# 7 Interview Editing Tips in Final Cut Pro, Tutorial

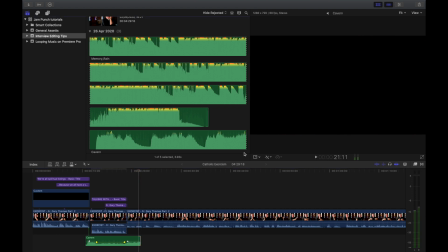[4:10]
So you see that that moment of seeing his name on screen was a real kind of moment basically.
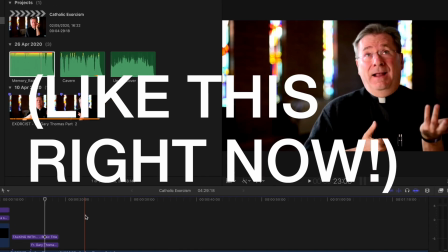[4:19]
Cropping into the subject, whatever it may be, and And either doing a slow crop or cropping in and moving to the side, moving up and down, blah, blah, blah.
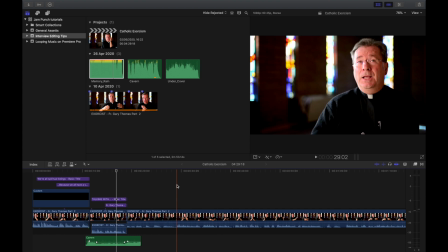[4:28]
It's whatever you want. It's a moment where the interviewee is saying something significant, okay? So let me click play here.
You have all of this codified new age language, a celebration of life.
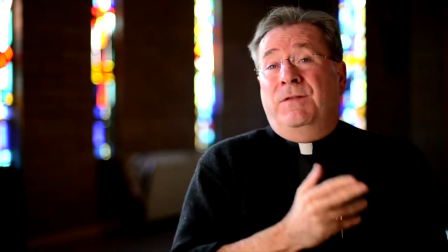[4:36] There's no longer a funeral. And a celebration of life has...
That sounds quite cool. There's no longer a funeral.
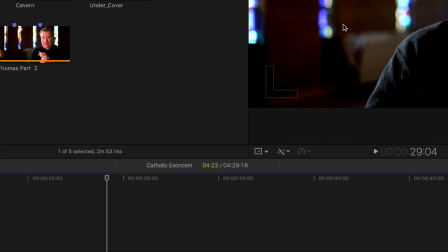[4:41]
A celebration of life, blah, blah. What you do is find the individual clip and go down to the bottom left of the viewer here.
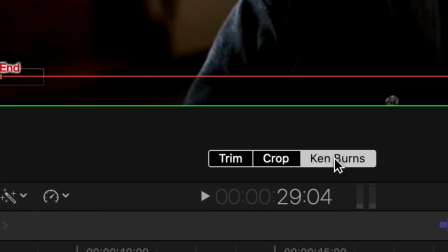[4:47]
Arrow, crop. There, Ken Burns. then you can choose where to start or end the Ken Burns effect.
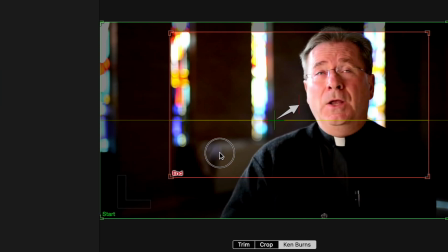[4:55]
So I want to see the emotion on his face. So not now, but in a minute.
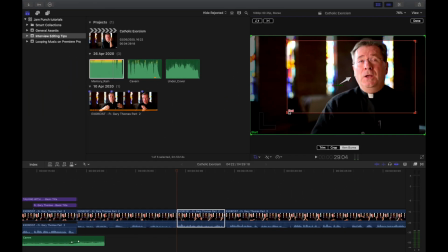[5:01]
So here we go. Okay, that's the start green and the end red. So if I click done now, it will do this.
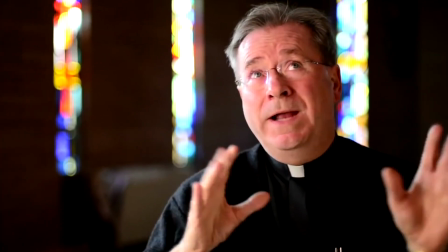[5:07] You have all of this codified new age language, a celebration of life. There's no longer a funeral.
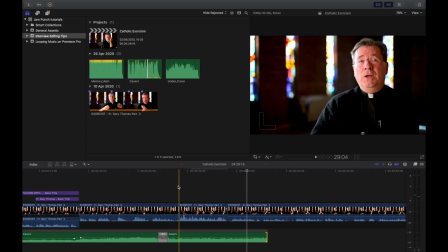[5:12]
See how that sounded like it was a real significant moment. Okay, we're approaching the point of his argument. There's no longer a funeral. We're no longer a celebration of life. You know, whatever he's saying. That's what the point of that is. You can do different kinds of Ken Burns as well. So you can do ones like this,
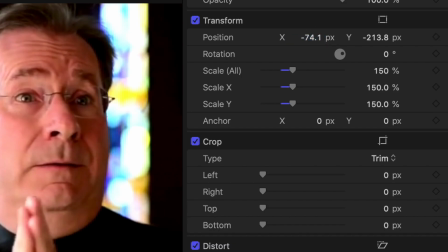[5:25]
zoom in a little bit, 150%, then keyframe the X and Y position, or just the X position in this case, there.
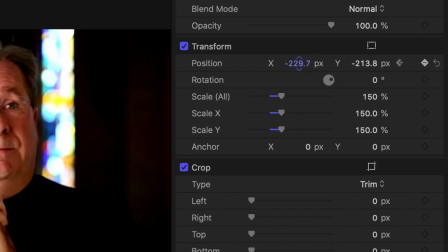[5:34]
Then go to the end of the clip, new keyframe there. Now you've got this kind of Ken Burns.
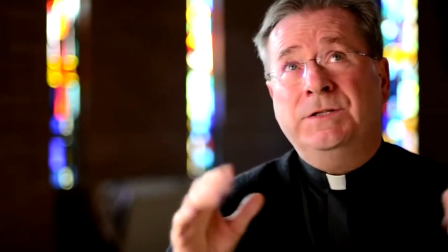[5:40] You have all of this codified new, new-age language, a celebration of life. There's no longer a funeral.
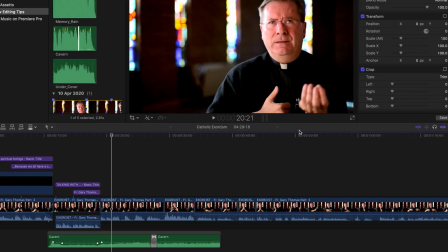[5:49]
Cool. Tip number six is using stock footage. Again, it goes back to this using the resources that are available to you, like the music.
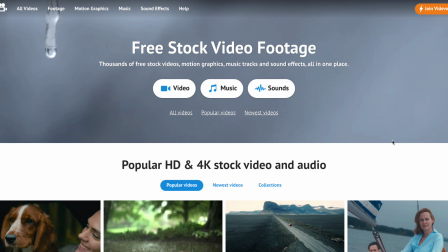[5:56]
There are so many websites out there that have this amazing free stock footage that you can legally use. Now, of course, the license is very individual, so don't take my word on this, but I'm using vidivo.net.
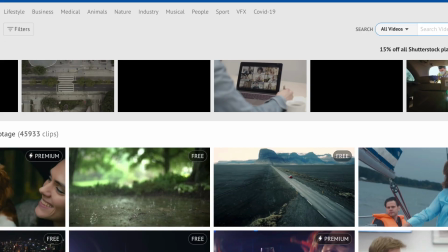[6:07]
So if I go into video there and then search, I don't know, religion, that kind of fits
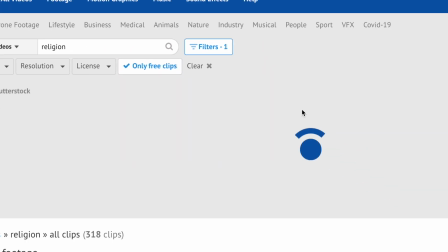[6:15]
and filters only the free clips then I can find all of these clips that I
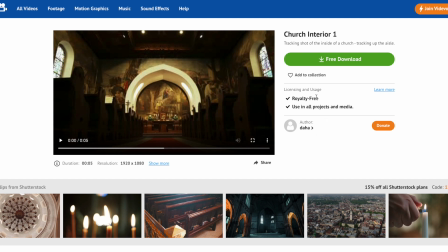[6:21]
can put in my interview as long as I credit the author or credit the website or something like that cool
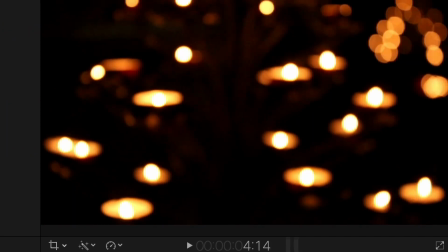[6:28]
so now I've imported a bunch of these stock clips into my software here so after our little
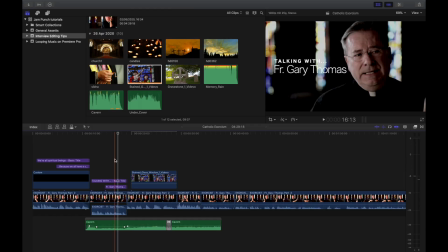[6:35]
introduction text here with him as a nameplate and let's see how it looks a DNA in us that says origin why am I here?
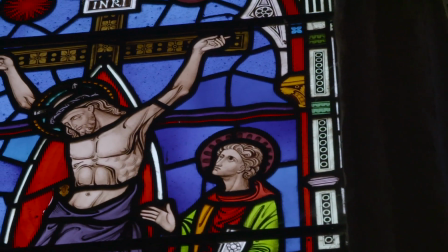[6:43] What am I doing here? And what happens when I die? And I mean, you look at the obituary columns, at least around California, I can't speak the rest of the country.
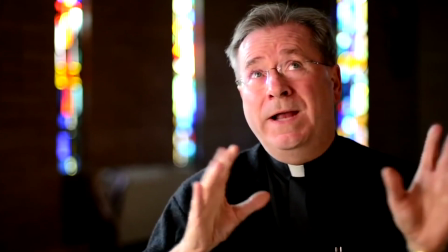[6:52] You have all of this codified new, new age language, a celebration of life. There's no longer a funeral.
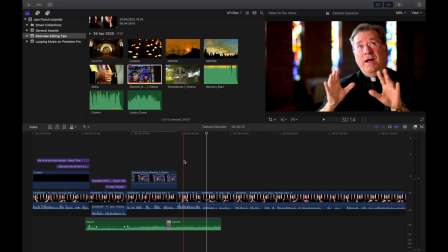[6:57]
And there we go. It runs into our little Ken Burns straight away seamlessly. So there we go.
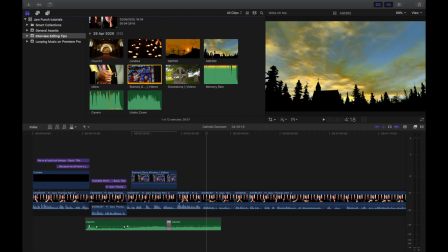[7:02]
That's stock footage. And you can get all of these stock footage clips for free as long as you credit the author. But you know, every license is individual.
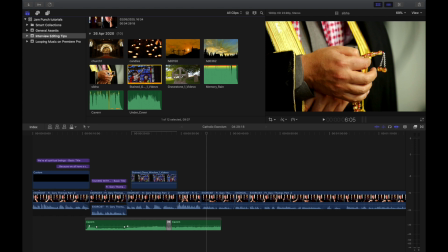[7:09]
So you work out what's best for you.
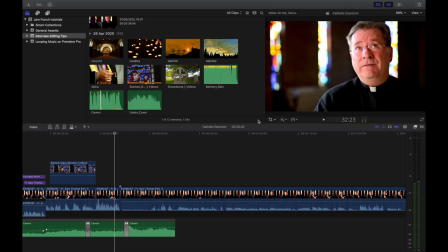[7:15]
Cool and finally tip number seven is to include the producer's voice or the director's voice. So sometimes when you're filming an interview over you know like 20 minute period you'll have the director or the producer asking the interviewee questions.
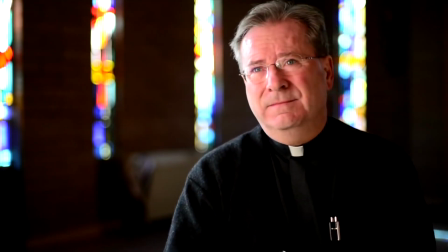[7:27]
Now because of the way the microphones are set up they might pick up a bit of that audio.
So in the diocese just sort of like what is 65 have exorcists of 185?
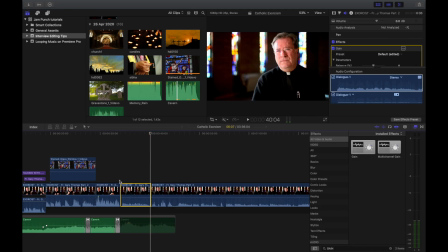[7:36]
Now that's quite cool he's talking about exorcisms he asks okay 65 have
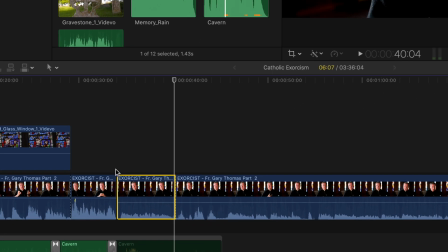[7:41]
exorcisms. so for that moment let's turn it up plus 12
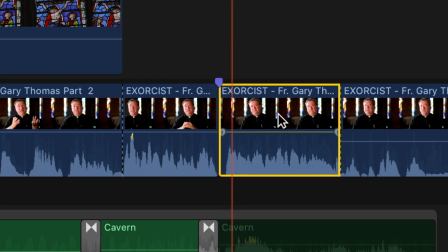[7:45]
decibels so you can really hear it that's too loud carry on
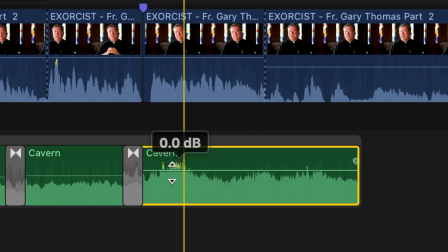[7:50]
the music as well like this maybe turn the music down a little bit
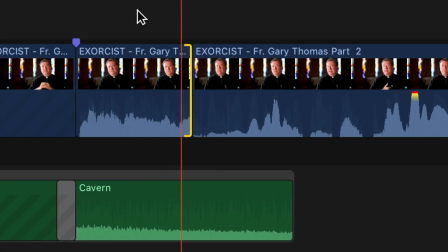[7:56]
then fade out the audio at the end so you don't catch any last little bits and something that really works here
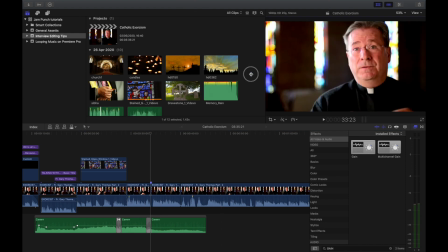[8:02]
is to actually put the producer's question on screen because sometimes it'll be such bad audio they can't understand it.
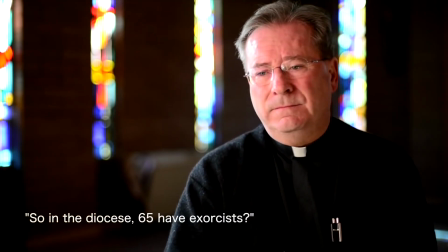[8:08] So in the diocese just sort of like 65 have exorcists of 185? 70. Yeah and there's probably a few others.